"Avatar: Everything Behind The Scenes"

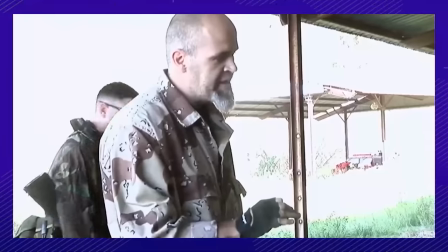He had to learn to use multiple different weapons, so someone came down and showed him what it's like to hold a gun and all the other things that would be associated with being a marine,
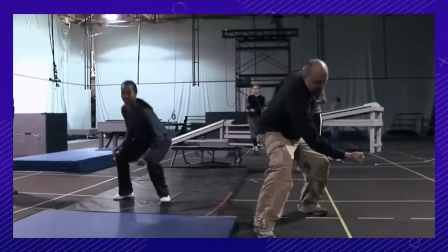while Zoe had to move completely unhuman-like, right down to working with her bow, with her elbow bent backwards.
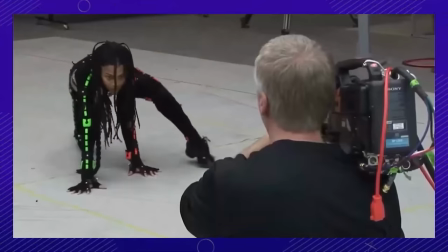So we wanted them to have more of a animal kind of a movement. Number six.
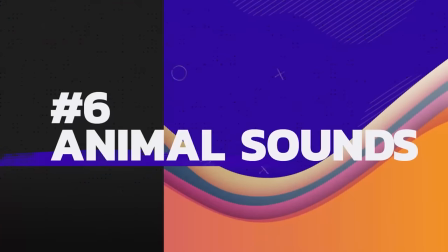Where did Jurassic Park rip off all its dino noises from? The real thing? But there is a banshee language.
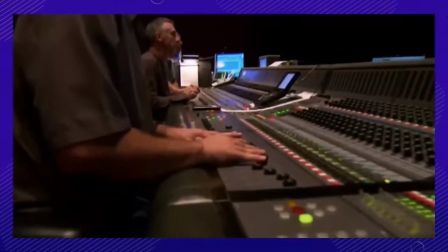It makes all kinds of different sounds, and those sounds mean different thing." Most of the sounds the animals make on Pandora are recycled noises from the Jurassic Park franchise, while the yipping and cackling sounds made by the viper wolves were real spotted hyena calls.
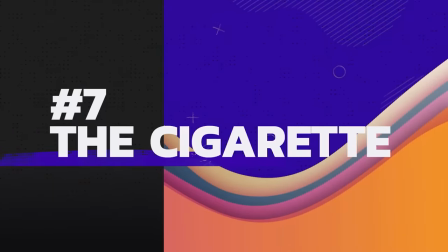Number 7. They could have bummed a smoke off of literally anybody. Why rely on tech?
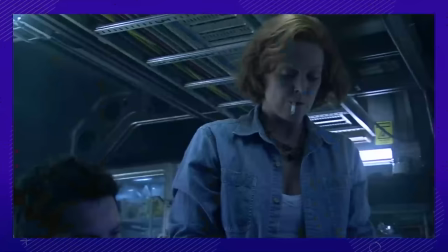Just like almost everything else in this movie, Grace Augustine's cigarette is CGI. eye.
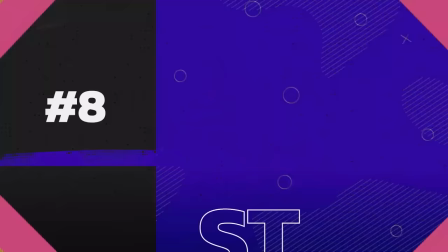Honestly, we didn't see that one coming. Number 8. Not that kind of cast.
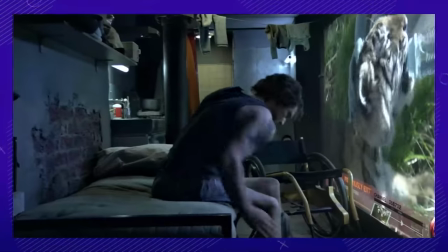Jake's atrophied legs were prosthetics cast from the legs of a paraplegic man with roughly the same bone structure as Sam.
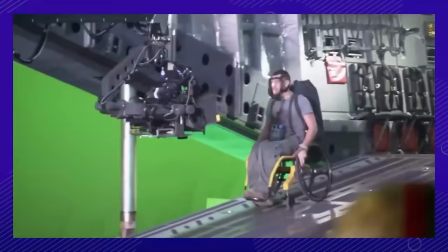Sam Worthington's real legs were tucked into the wheelchair and digitally removed in post-production.
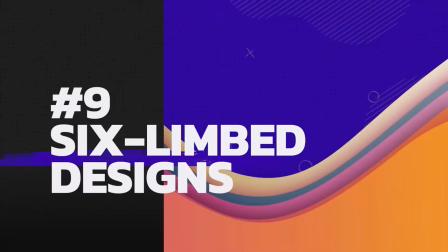Number 9. We feel the Na'vi should also have six limbs. All the Pandora animals have six limbs.
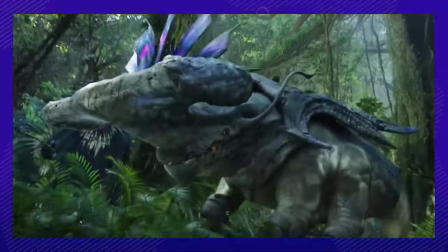It wasn't that simple to just add two extra legs to an earth force though. They had to reimagine the anatomy of the characters too.
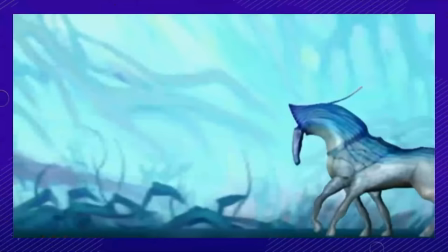They all moved like ants. Their front four legs moved together, but the back two were separate.
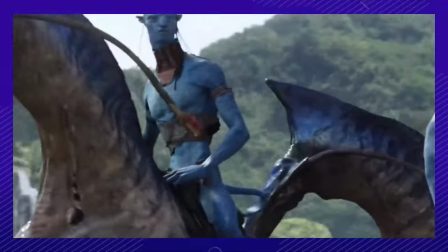The multiple breathing orifices were inspired by air intakes on the sides of sports cars.
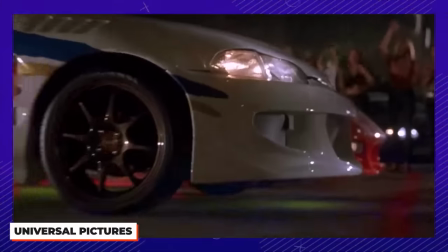We guess you can get your inspiration from anywhere.
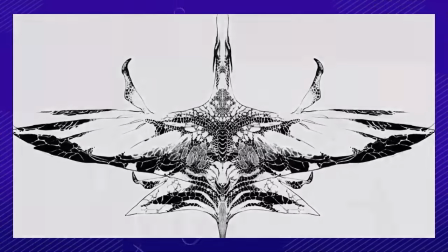10. Make them different, but not so different that they aren't sexy James Cameron took inspiration for the Na'vi from his mother who had a dream about a tall, blue woman.
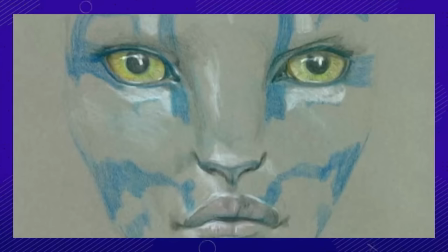He drew a picture of it way back in high school, too.
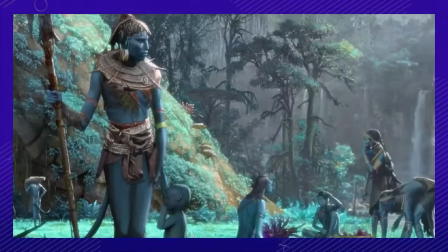In designing Nateri, one of the challenges was making her look alien, but also human enough that Jake's attraction to her isn't super off-putting.
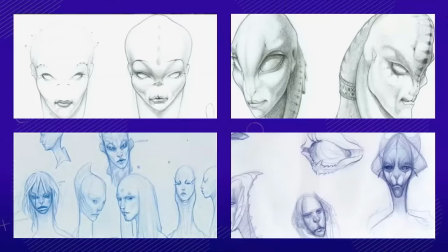They went through a ton of designs. I wanted people to say, I want to be one of them.
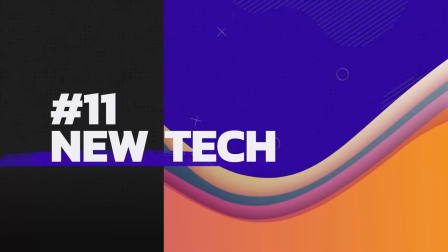Number 11. How many movies can you think of really pushed advancements as much as Avatar?
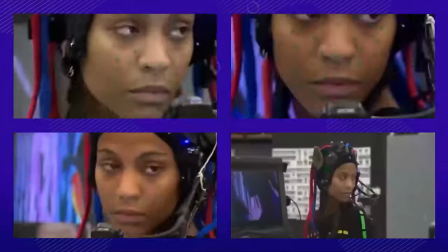None? Avatar paved the way for Tekken movies like we know it today. The Na'vi actors had cameras attached to helmets to capture intimate facial performances.
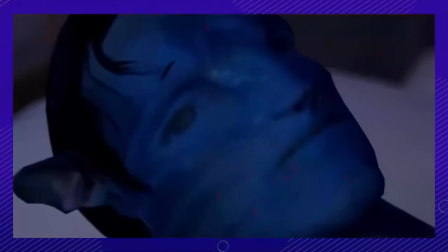They were able to see simple renderings of the CGI world while filming. The actual facial capture is too complex to map onto these characters.
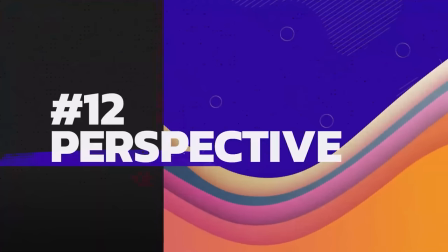This movie was also the first to film using a 3D camera. Number 12. When writers write, often they include a character with a personality similar to their own.
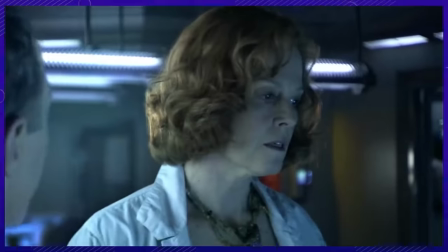For James Cameron, that was Dr. Grace Augustine. Sigourney said, I teased him because, to me, I'm playing Jim Cameron in the movie as this kind of brilliant, approach-driven, idealistic perfectionist. But that same somebody has a great heart underneath. So I have to say, I was always kind of channeling him.
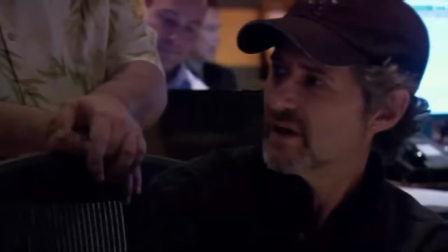Number 13. Do you think the world was ready to handle something new? How do you create music for a world that doesn't exist?
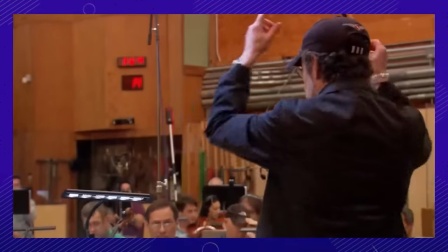The music in Avatar was a new invention, meant to not be linked in any way to any culture.
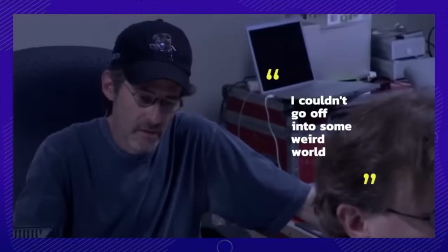Homer noted, I couldn't go off into some weird world and present a whole new scale system or a whole new theme system.
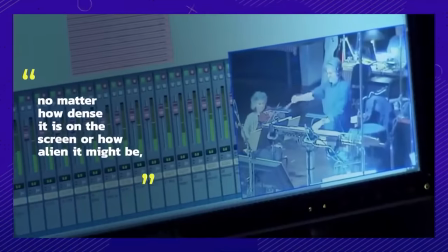I had to try to glue everything together. No matter how dense it is on the screen or how alien it might be,
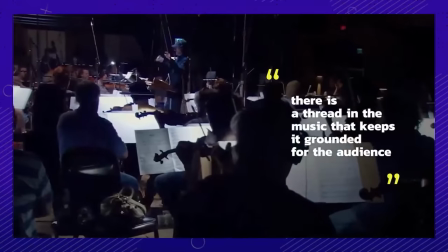there is a thread in the music that keeps it grounded for the audience so they know what is going on and how to feel.
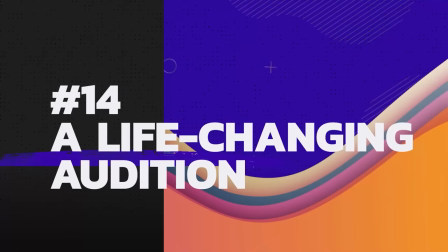Number 14. One day, Sam Worthington will release a book about his experience. Sam was living in his car at the time of his audition. The person who called him in for the audition told him nothing about the director or the script. He was disappointed at first, thinking it was another waste of time.
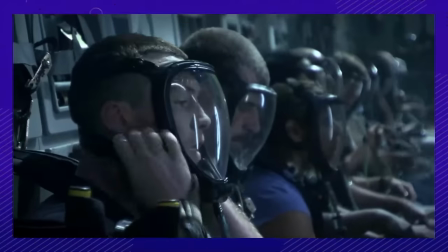Matt Damon and Jake Gyllenhaal were actually the studio's first choices to play Jake, but James Cameron wanted to cast the relatively unknown Sam.
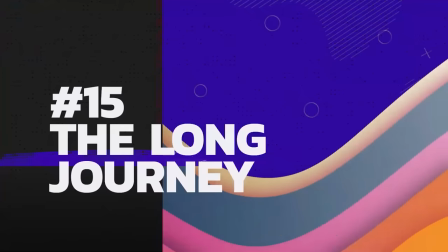I just wanted to say thank you, yeah, thank you. Number 15. Avatar is pretty ancient at this point.
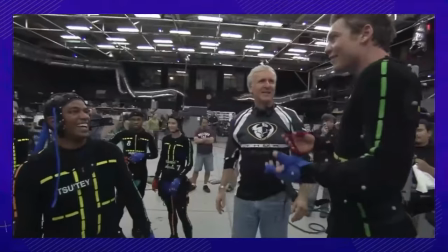James Cameron promised not to take his pay as director if Avatar flopped.